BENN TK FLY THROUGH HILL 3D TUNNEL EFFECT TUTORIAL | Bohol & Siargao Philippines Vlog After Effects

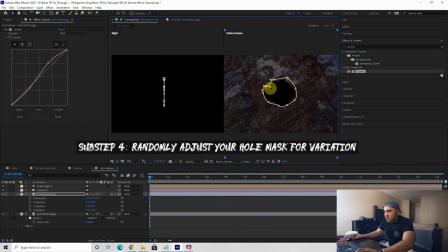251s
And then maybe adjust the mask a teeny bit so that not every layer of this tunnel is going to look the exact same. And then again, adjust your curves so that it doesn't look the exact same as the next layer. You can do this really quick because we're gonna have to do this about 30, 40 times, maybe even more, depending on how long you want your tunnel to be.
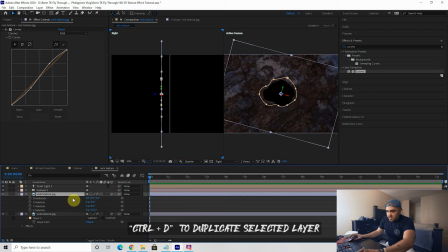269s
Then repeat the process. Select your last rock texture, Control D, press P, and then bring it back on the Z axis, and then do some Z rotation so that we're getting a different angle, and then adjust your mask again,
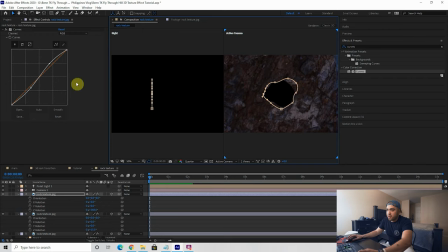282s
just so it doesn't look the exact same. And then repeat with the curve so that the colors look a little different.
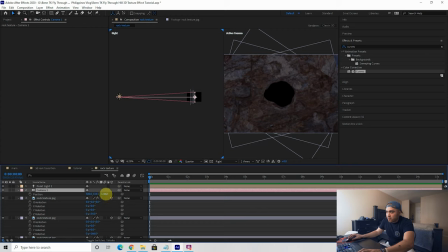289s
We're just adding variation within the tunnel, because what you'll soon see is that if we bring the camera in through the rock, we're kind of flying through those layers. And once we have enough layers, it'll create that tunnel effect. But anyways, drag your camera back out and let's continue to create these rock layers.
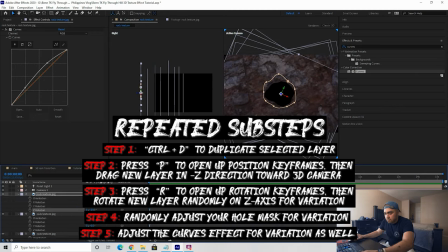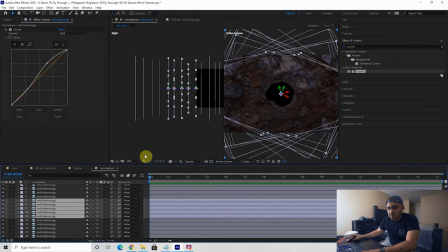314s
Pro tip, if you have a bunch of these already created, take small segments of your rock textures, select them all, duplicate them,
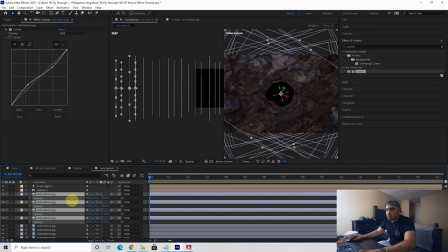321s
and then drag them up to the top, and press P and drag them out so you can kind of extend your tunnel that way without having to do everything manually.
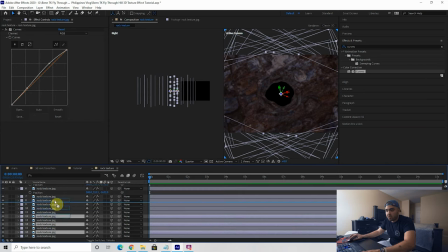329s
This is just a little shortcut. You can do every single rock texture manually if you would like, but I'm just gonna do this to speed up the process.
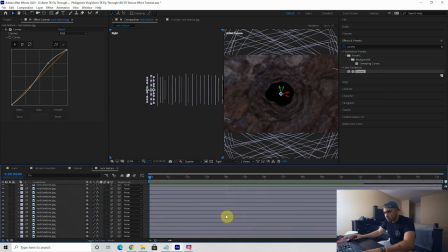337s Scheming while I creep, I left 50 feet of the jet, and niggas Peter hit the pedal and put my feet in the metal, goddamn. 508 all on my side, they gonna ride.
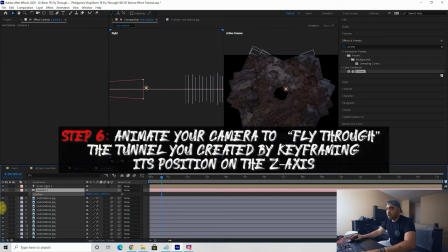344s
Now we have about 30 layers of rock texture. If you move your camera in the Z-axis, you can see we kind of fly through those layers.
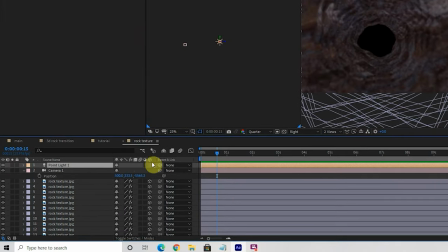350s
We're gonna want to parent this light to the camera so we don't fly past the light and then we won't see anything.
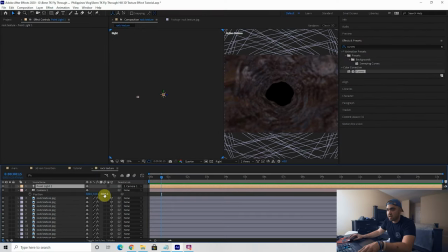356s
So parent your point light to your camera so that it moves with your camera in 3D space.
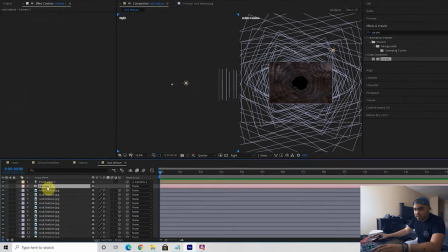361s
Then go to the beginning of your clip, select your camera, open up the drop down,
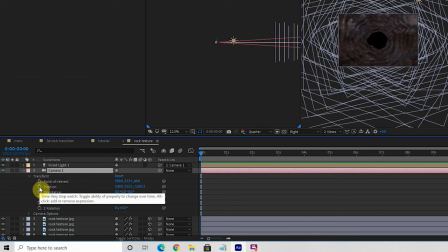366s
and create a keyframe at the beginning for position and point of interest.
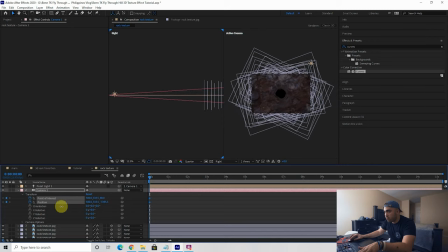370s
Now we're going to drag the position all the way back until we're starting to see those black edges. This is the beginning of our tunnel. Then we move forward a couple seconds and then drag the Z position through all the way to the other side of the tunnel so that we no longer see the tunnel itself.
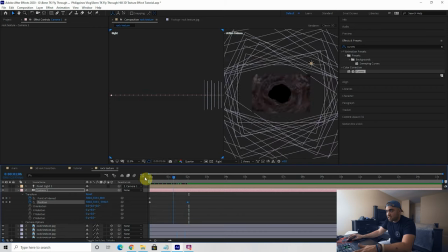389s
And if you go back on your timeline, you can see that this creates a flying through the tunnel type of effect. And before somebody comments saying that this looks like a butthole, this is a family-friendly YouTube channel, guys.
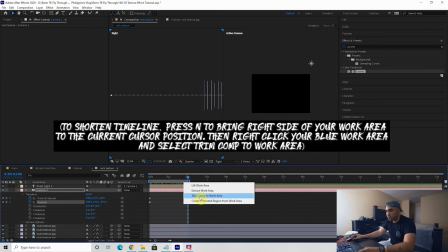400s
Don't be a shithead. I'm actually going to shorten this timeline and trim my comp to work area so that all we have is this tunnel effect.
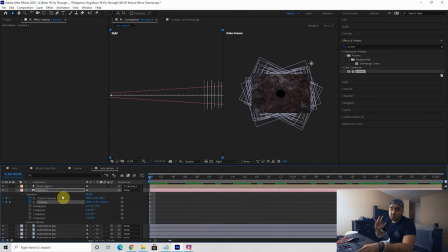408s
Here's another thing you're gonna wanna add if you want to really get that Benn TK vibe.
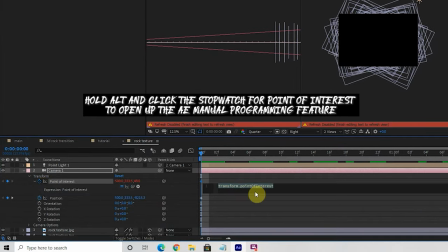412s
Alt, click this stopwatch for point of interest, type wiggle, 3, and then 50.
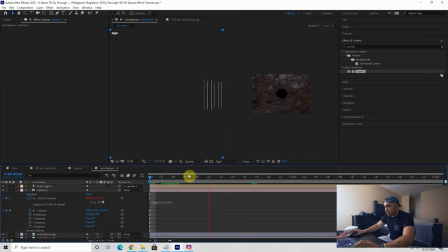419s
This will give the camera that wiggle effect Benn TK always has. And the tunnel is, it's moving kind of slow through the tunnel,
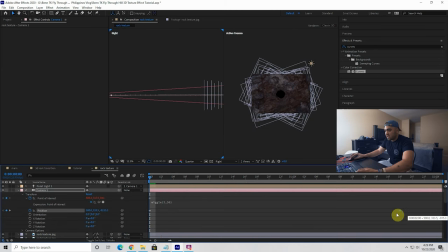426s
so I actually want to drag this position keyframe at the end in to be a lot faster.
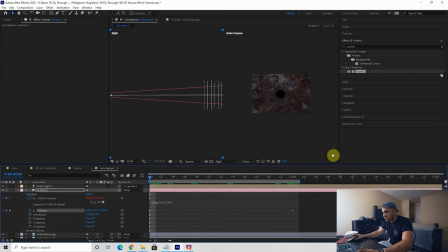432s
So now the effect is only 1 second long. Let's see how that looks. And that looks a lot cooler to me. Again, I'm going to trim my comp to that work area so it's just flying through that tunnel.
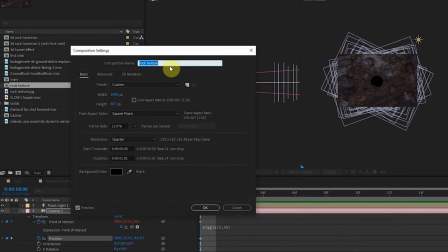442s
I'm actually gonna select composition settings here and rename this effect 3D Rock Tunnel Effect for Tutorial.
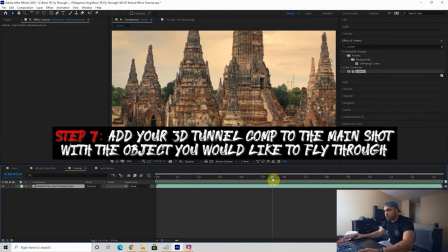453s
After that, go back to your main clip, cut it where you think you wanna zoom into whatever it is you're zooming into.
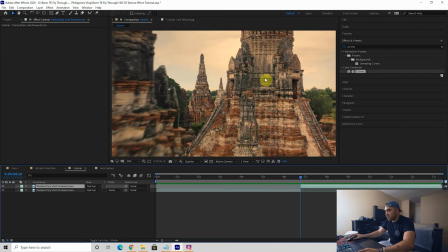460s
So I'm gonna cut it here because I want it to zoom into this spot right here. And then at the end, we're gonna fly out here.
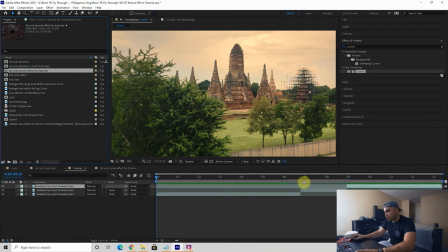467s
So I'm gonna cut the clip again. Now, drag this 3D rock tunnel effect here.
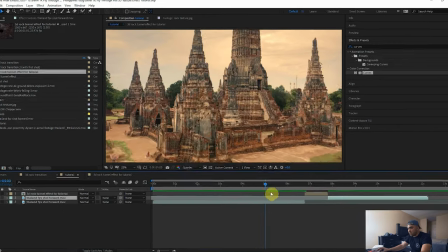472s
I'm actually going to delete this middle segment and just have it be the clip where we're flying into the tunnel, and then the clip where we fly out.
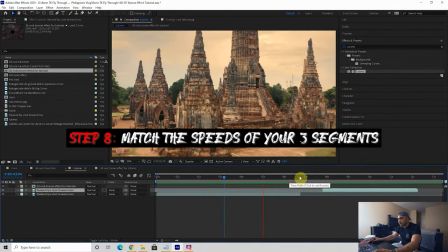480s
Now, I want this first clip to be a little faster to kind of match the motion of the tunnel here.
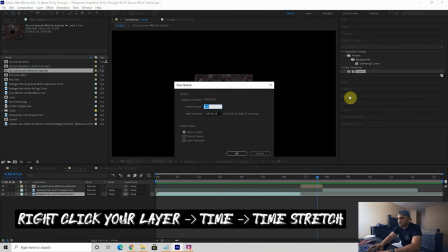485s
So let's actually time stretch this and make it shorter. Let's say 40, see how that looks.
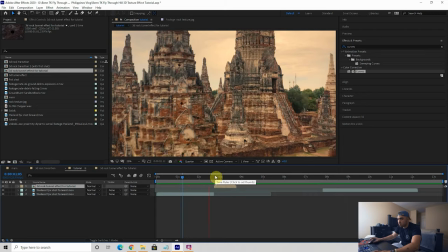490s
If that looks a little smoother speed-wise. Yeah, that does look a little smoother there.
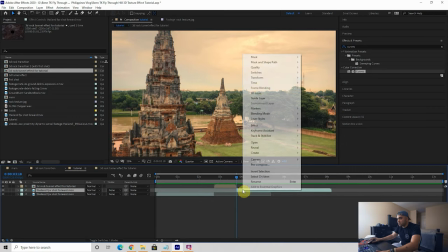495s
And then at the end here, let's just match that and do a time stretch to 40.